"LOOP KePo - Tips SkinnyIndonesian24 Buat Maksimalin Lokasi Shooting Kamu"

So what's up guys?
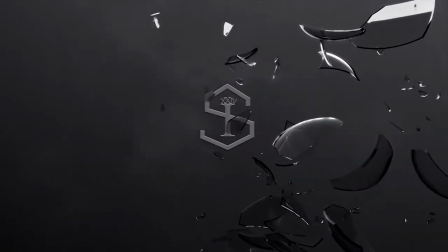Jadi kalau kurang jelas, tips pertama kita apa, kedua, ketiga, keempat, kelima, nonton lagi. Ini sekarang tips yang ke-6. Tips yang pertama, pastikan lokasi dan cerita kamu nyambung. Contohnya gini, jangan bikin video tentang basket di dalam kaum renang. Karena gini, visual baik dan sesuai akan sangat mendukung ceritanya.
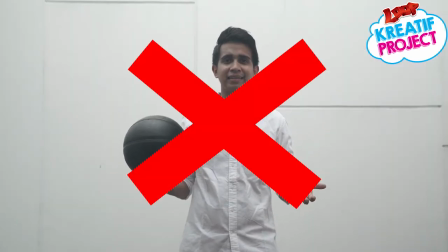Di video ini, gue akan bahas tentang basket. Di video ini, gue akan bahas tentang basket.
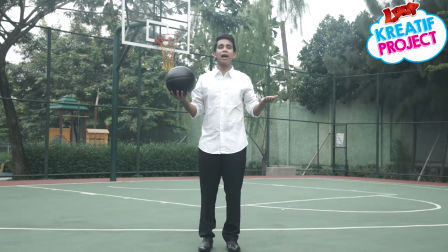Di video ini, gue akan bahas tentang buscam Tips kedua, syutingnya kalau bisa ya, pagi, siang, atau sore Kenapa? Karena cahaya matahari adalah lampu yang terbaik Natural lighting Ya siap-siap kepanasan aja Tapi, kadang-kadang untuk hasil yang baik, kita serah berkorban Hmm, bener Karena kalau malam-malam syuting, kayak gini nih Di video ini,
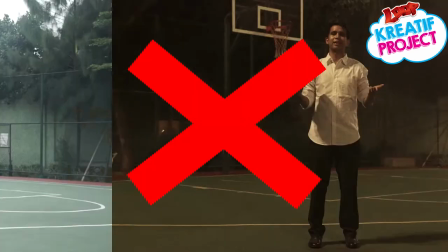gue akan bahas tentang buscam Di video ini, gue akan bahas tentang basket.
Tips ketiga, kalau mau syuting tanpa diganggu-gugat, minta izin dulu di lokasinya. Kan gak enak kalau syuting diganggu sama satpam terus. Terus jadi gak maksimal dong, jadi kalian jatuhnya syuting-syuting colongan.
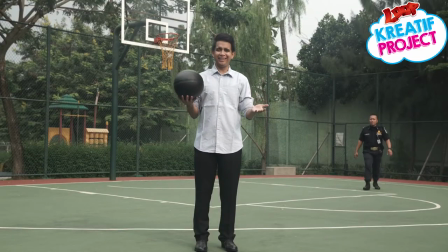Eh, ada gak satpam? Jadi hari ini, gue akan bikin video tentang...
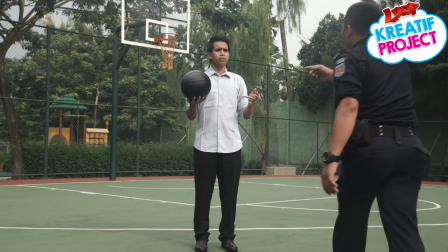Ini apaan nih? Pengen bola nih? Pengen bola basket nih? Ya, lagi syuting ya, tutup ball basket ya.
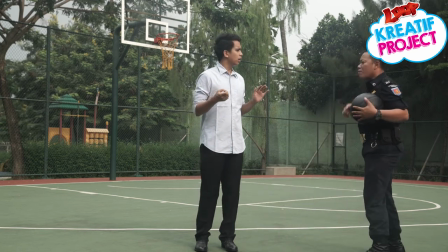Hah, jangan bohongin saya. Ini pas temen ball basket. Enak. Jangan ball basket, saya di rumah. Ball basket, mah. Oh, nggak ada. Take you, take, take, take. Pak, pak, pak, pak.
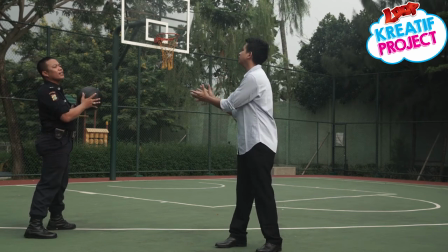Apa lagi? Balikin bolanya dong, Pak. Saya ingin syuting, Pak. Ini saya bilang izin dulu ke badan pengelola.
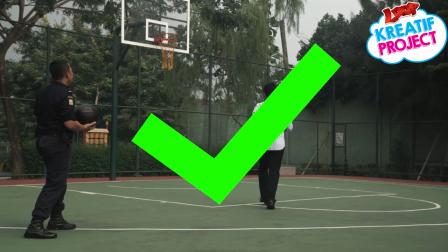Oke, oke, oke. Iya, saya begini, izin dulu. Tepetan. Dan lama-lama saya alur bolanya nih.
Tips keempat. Siapkan props atau arts atau kostum yang mendukung Kostum
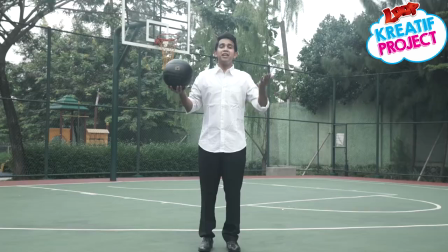dan lokasi yang nyambung bikin cerita lebih kuat Di video ini gue akan bahas tentang basket
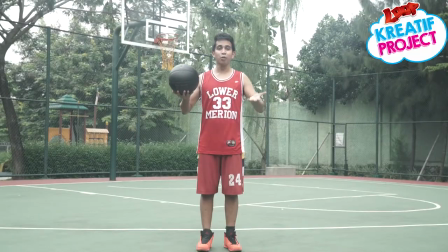Di video ini gue akan bahas tentang basket Tips kelima Kalau cerita kamu punya banyak lokasi tapi kamu hanya bisa syuting satu tempat Jangan ngerah Usahakan kamu ketika framing sebuah
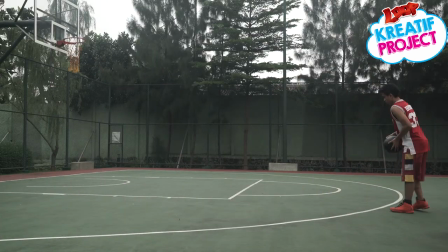shot Jangan terlalu lebar Misalnya tempatnya segini nih, tempatnya segini Kalau kamu shotnya udah segini,
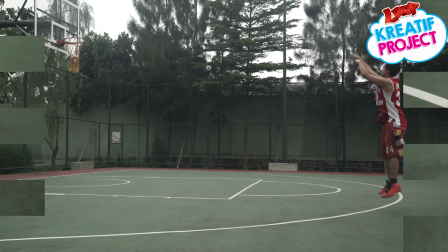kelihatan semua dong Kalau bisa, shotnya pasat-pasatin, disini nih Ini yang kelihatan, pertama cuma ini Harus kelihatan yang ini,
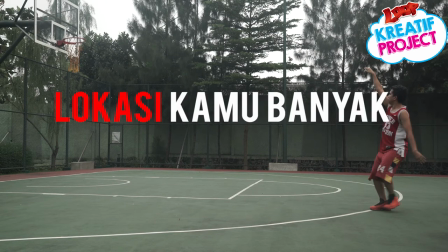harus kelihatan yang ini Jadi, seolah-olah lokasi kamu banyak Tetapi, kamu sebenarnya cuma ada satu lokasi doang Nah, tapi kita kan kasih contoh Kalau ceritanya misalnya tentang basket Lokasinya cuma satu, lapangan basket Nah, kita kasih contoh, kalau shot yang terlalu wide ceritanya gimana Sementara kalau shot yang lebih padat-padat, itu ceritanya bakal gimana?